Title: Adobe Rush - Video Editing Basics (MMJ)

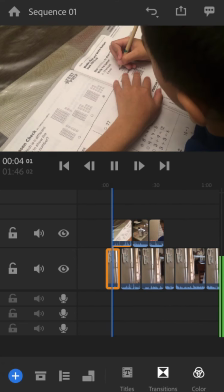8:14 My name is Ibrahim, and I was born in United States.
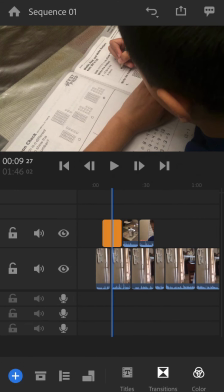8:22 And then Ibrahim keeps talking there. All right, so here's an issue that I'm kind of seeing here.
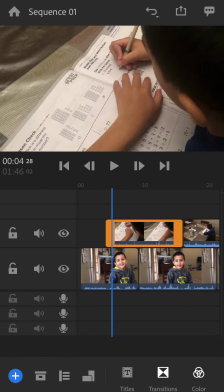8:27 I'm zooming in here. The problem is the audio. And probably whenever you are completely done with your story, audio mixing is probably the part 3 or the last part of this whole thing.
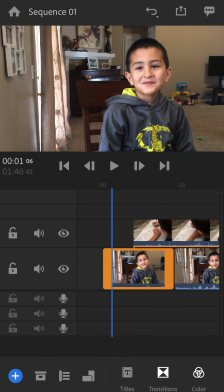8:41 So to adjust. Well, how do you adjust the audio? If you scroll down here, there's an option with audio. If you tap on that, it gives you information about the audio that is highlighted.
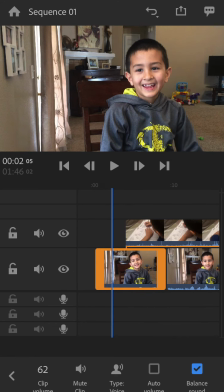8:55 Right now, my interview is highlighted. Interview sounds pretty good to me.
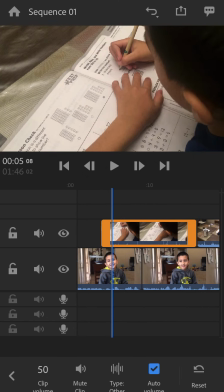8:59 Probably I need to adjust the cover shot that is kind of competing with my interview.
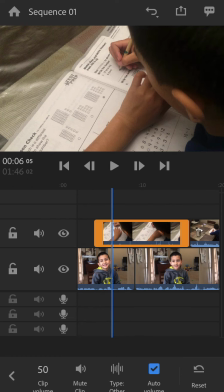9:04 So I need to lower the level of the cover shot here. You definitely don't want to completely mute it or kind of kill it.
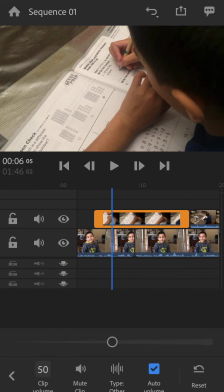9:16 You want to lower it to where it is not competing with your main audio, the voiceover, or the interview in our case. So I tried it earlier, about 20, 16, 20, between 15 and 20 seems like a good number there,
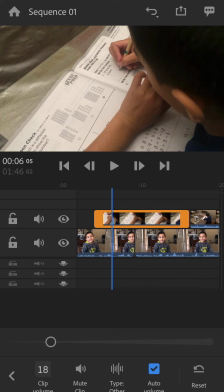9:36 percentage, to where we can kind of hear what's happening in the background, but still focus on the story.
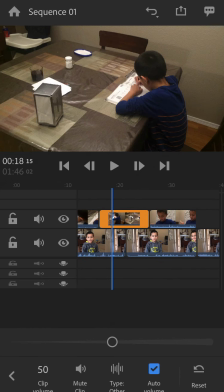9:43 All right, so you can just go ahead and keep doing that. If you tap on the next audio, you can lower that to about 20, and you can do it to all of your clips to where it will not compete with the sound.
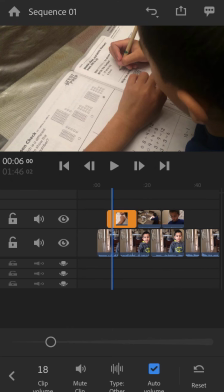9:57 So the idea is for me, I'm not gonna edit this whole story for you,
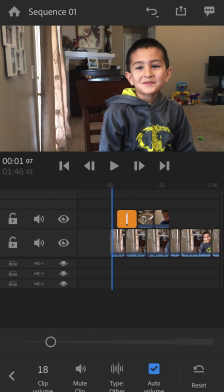10:02 but the idea is for me to see the talking head in the beginning for the story,
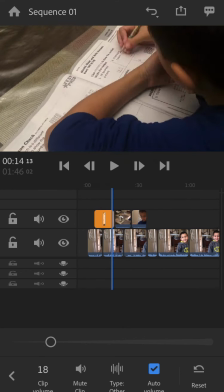10:10 and then dive into all these cover shots.
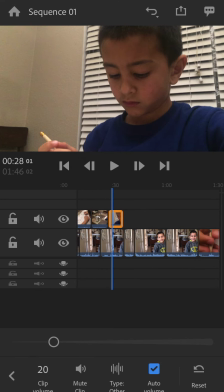10:12 I'm gonna bring in the shots of him doing something else later on and plug it in and share with you later.
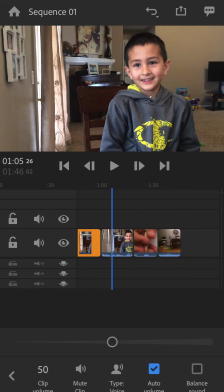10:20 But the idea is we keep listening, and on the last shot, this is my last shot, we're gonna kind of phase out our cover shots and then go back to the talking head and wrap up the story there.
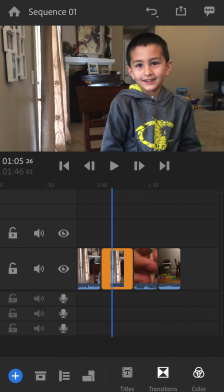10:36 A couple other tips: you don't want to start inserting all kinds of transitions and things that are distracting.
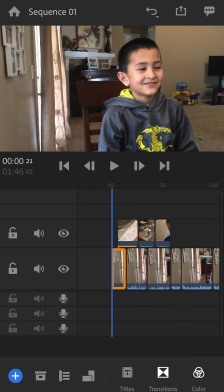10:43 And there are a lot of features that I'm going to share in another, not mine, but I saw some other tutorials out there that are pretty good in explaining all these other features that Adobe Rush offers.
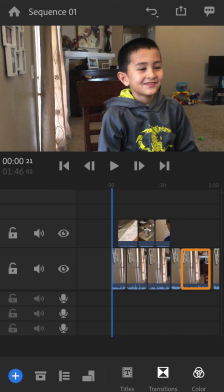10:58 It's an excellent option and excellent software to edit on the go. And I want to reiterate that when you edit using these mobile devices, you got to keep everything super simple.
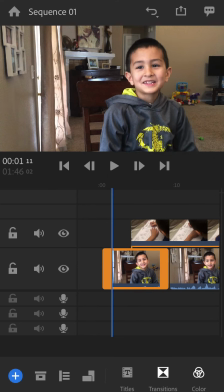11:13 Otherwise, it kind of defeats the purpose of editing on the go.
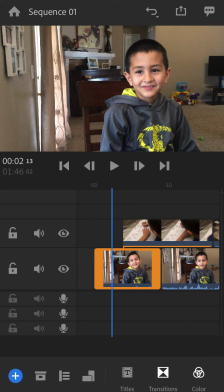11:17 Otherwise, you might as well take all these clips and put it on your computer and edit using your computer.
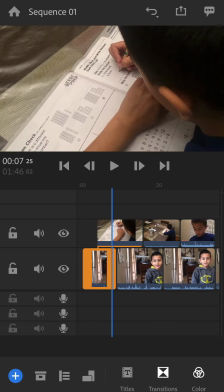11:23 So for that reason, my philosophy is that you got to keep everything simple, all your clips and all your sound bites,
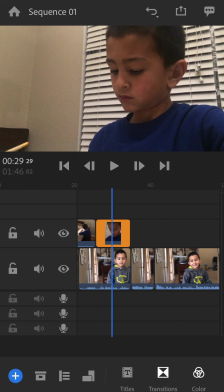11:31 to where you could just sit on your couch and put the story together using your phone.
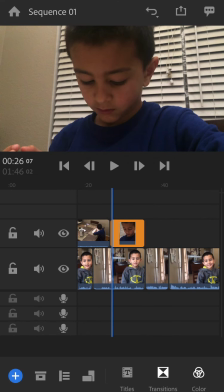11:38 So if it gets too complicated, probably it's better just to switch to computer.
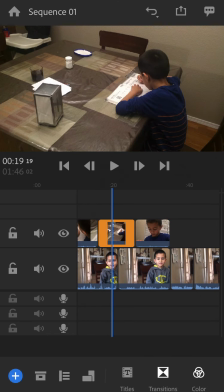11:45 All right, so I hope this all helped you, and if you have any questions,
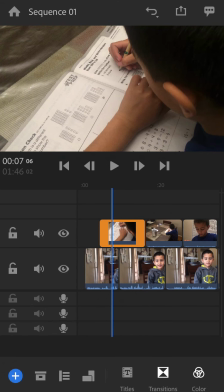11:50 feel free to contact me, and then I think I'm gonna sign out here.